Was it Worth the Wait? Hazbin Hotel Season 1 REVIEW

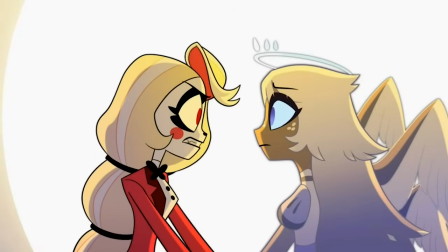[28:30]
Especially with Charlie and Emily being pillars of trying to change the system.
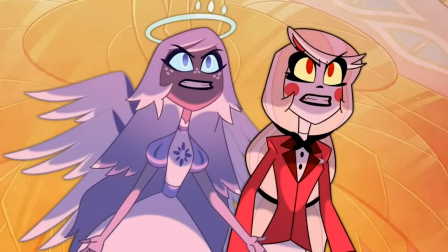[28:35]
The idea that these younger players, who aren't in total control yet, so they haven't turned complacent with their high standing positions yet.
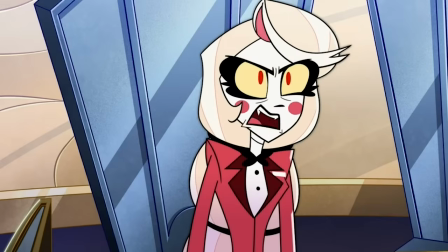[28:42]
People who do actually see that the current systems are flawed and are trying to make things right,
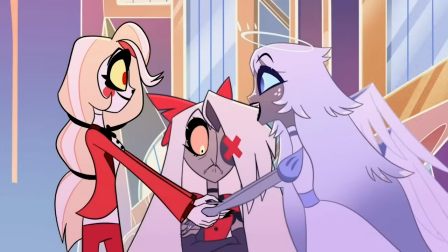[28:48]
and actually agreeing with each other, despite technically being on opposing viewpoints of this conundrum.
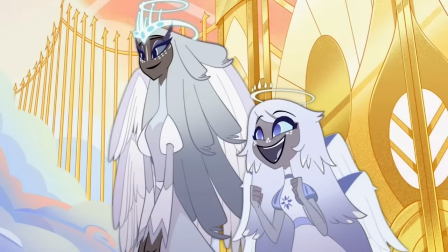[28:54]
It's all pretty dang cool. Introducing Emily was hands down the best decision, I'd say.
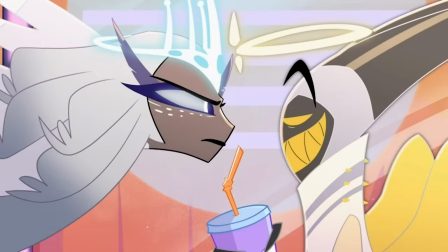[29:00]
It took the admittedly typical concept of heaven is also bad and gave it a much more humanizing twist to it.
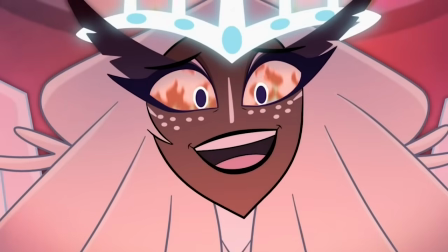[29:08]
I really hope this gets explored way more in season 2.
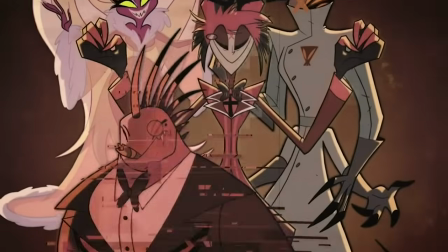[29:11]
If they're going to be doing their own takes on hell and its lore and the demons and everything, I'd love to see heaven get explored like this too.
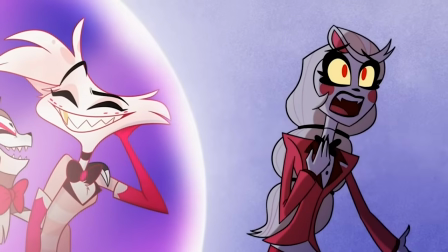[29:19]
It would not only help flesh out the world more, but also better define everything that our Hazbin heroes are trying to achieve.
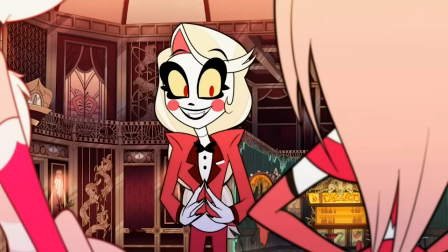[29:27] Laugh all you want. I'll be turning heads tomorrow night.
In general, I don't hate Hazbin Hotel's designs.
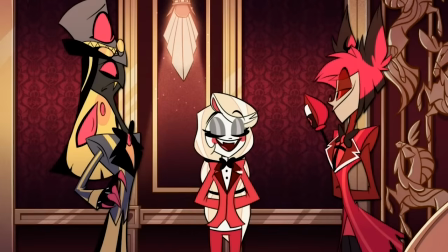[29:34]
Some of them are pretty cool, actually. They stand out, they're instantly recognizable, there's no way you can get two characters mixed up.
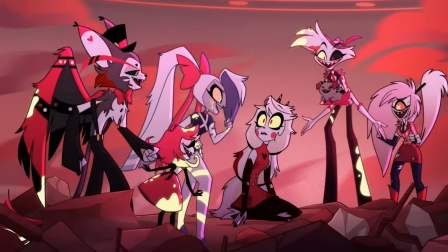[29:41]
I understand why a lot of people really adore these designs.
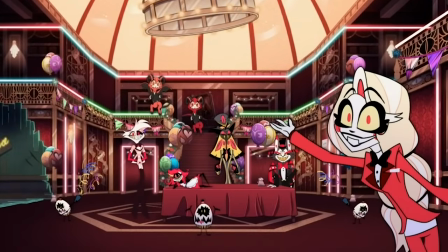[29:44]
Personally, though, I feel like the characters in the show tip over into being over-designed.
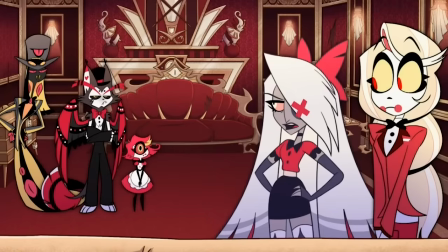[29:50]
They're all very, very busy.
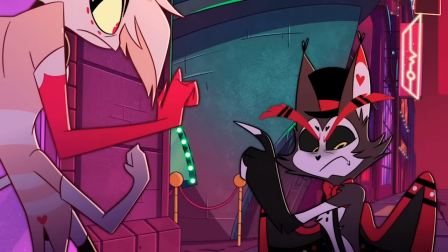[29:52]
Husk being the character whose design I struggle with the most, he's just got an awful lot going on.
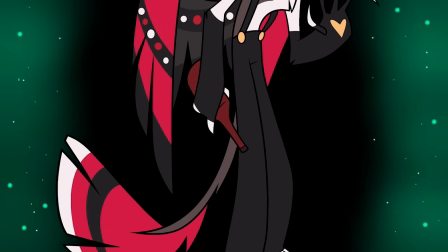[29:59]
Between the cat thing, and then there's the wings, the tail,
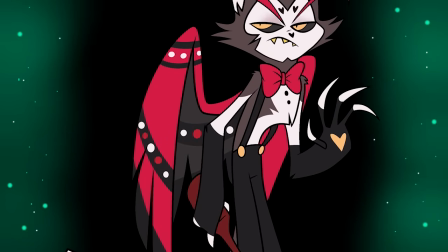[30:03]
all of the different stripes with the different colors, there's the spots, the eyebrows, the heart-shaped spots.
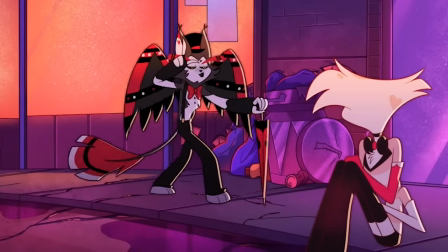[30:10]
Visually, I just have a hard time really reading him when he's on screen.
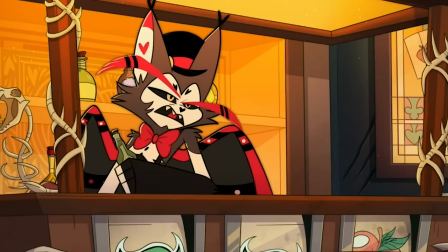[30:14]
And for Husk, and for a lot of characters, I think just simplifying some of these extra elements would have really helped to elevate them.
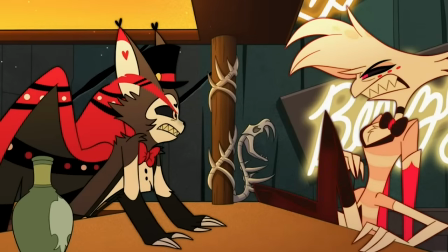[30:22]
Feel less busy so my eyes don't get stuck doing circles as I get lost on screen.
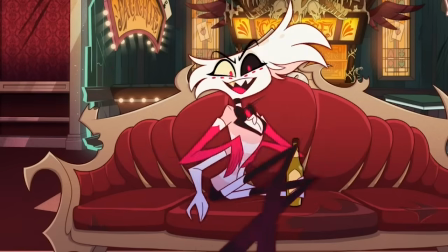[30:27]
Like, let's look at Angel Dust. Arguably, one of their more reserved designs for a character.
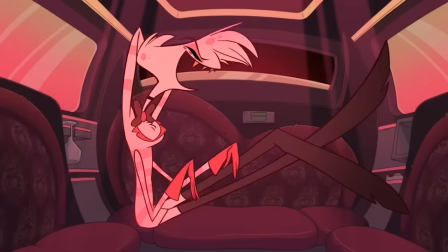[30:33]
Also, one of the ones who changed the least between the pilot design and his official show design.
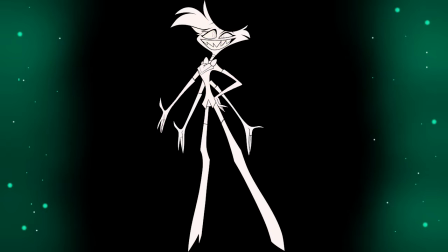[30:38]
Let's take away all of his colors and patterns. Can you remember what he's supposed to look like? Well, I'm just going to cut to black for a second. And now I'm going to cut back with Angel. Now he has all of his colors back.
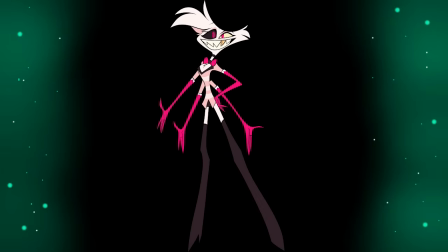[30:49]
Except I've done something wrong, actually. In fact, there's quite a few mistakes here now.
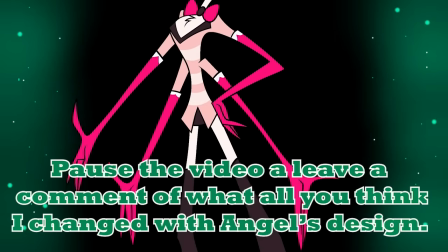[30:55]
Can you find them all? Can you remember what he looks like enough to recognize what's wrong here?
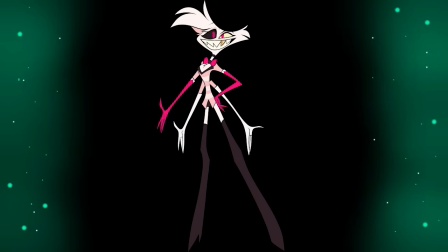[31:00]
Well, first, his lower pair of arms don't have pink gloves on. Also, I've swapped his eye colors and his bow tie colors. Maybe you noticed, but I didn't add his lower pink spots below his eyes. And that's it, right? All those changes, and were you able to recognize any of them?
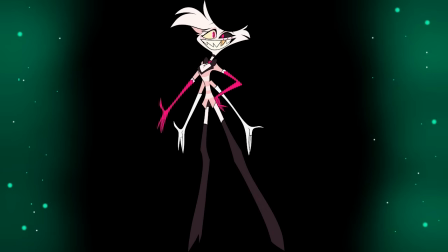[31:17]
Well, if you did, I hope you also noticed that I didn't add the pale pink spots on his hair. If I took most any other character from an animated medium and I did the same trick,
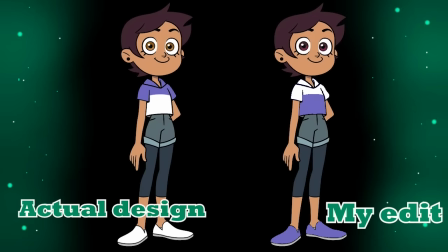[31:28]
I think you'd be able to catch all the differences a lot easier, even for something that has a much more busy design.
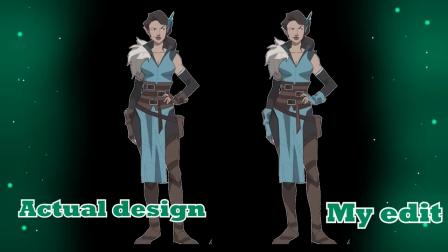[31:34]
And remember, I said Angel was one of their more reserved characters. Can you see what's wrong with Alistair here?
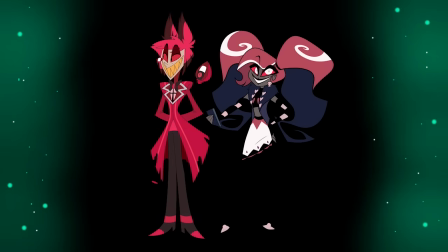[31:40]
How about, do you see what's wrong with Velvet here? There's so many extra bits and bops with these characters that they tend to feel like white noise to my eyes,
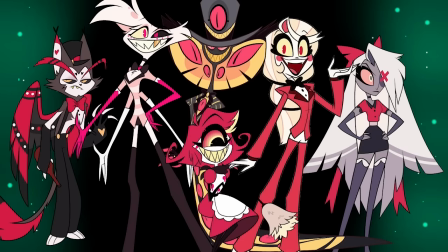[31:49]
especially when every single character is on screen and it's very overwhelming.
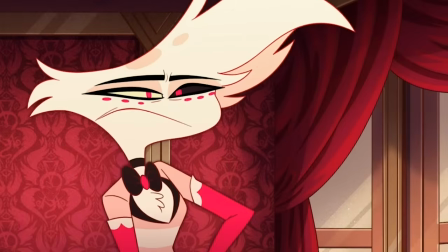[31:54]
And it's probably one of the reasons it took so long for the show to get made.
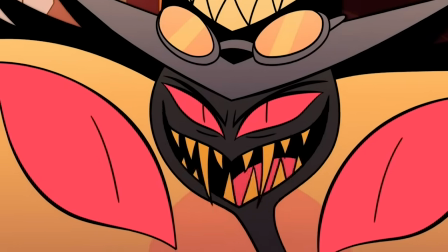[31:59]
Yeah, when I look at these characters and I think about the animators having to constantly go back and double check every
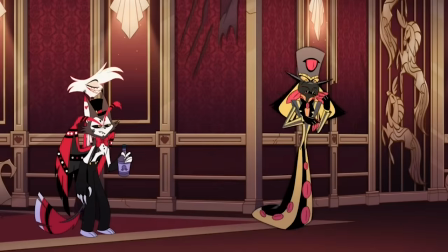[32:05]
single stripe and spot and gold tooth and four different colors for their eyes and all of the everything,
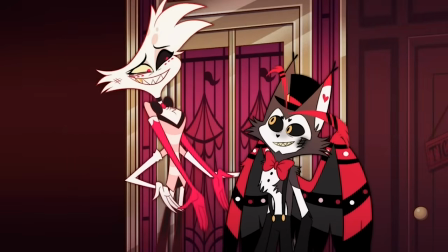[32:12]
no wonder it took them 5 years to finish animating the show.
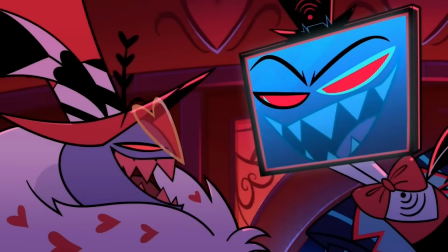[32:16]
I don't think anyone with an actual degree or understanding of character design would approve of these designs for a show,
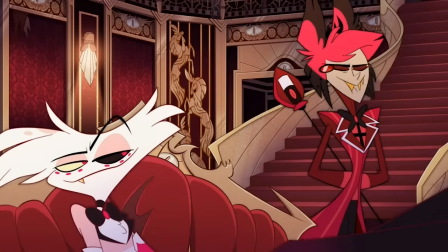[32:24]
but the problem was that the fans got super attached to them, long before the pilot even came out.
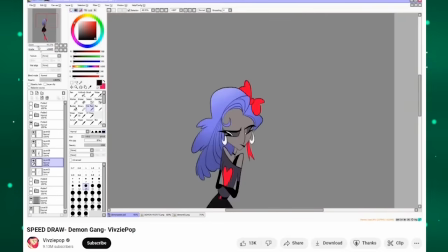[32:30]
Like I said, Viv was doing speed paints and stuff.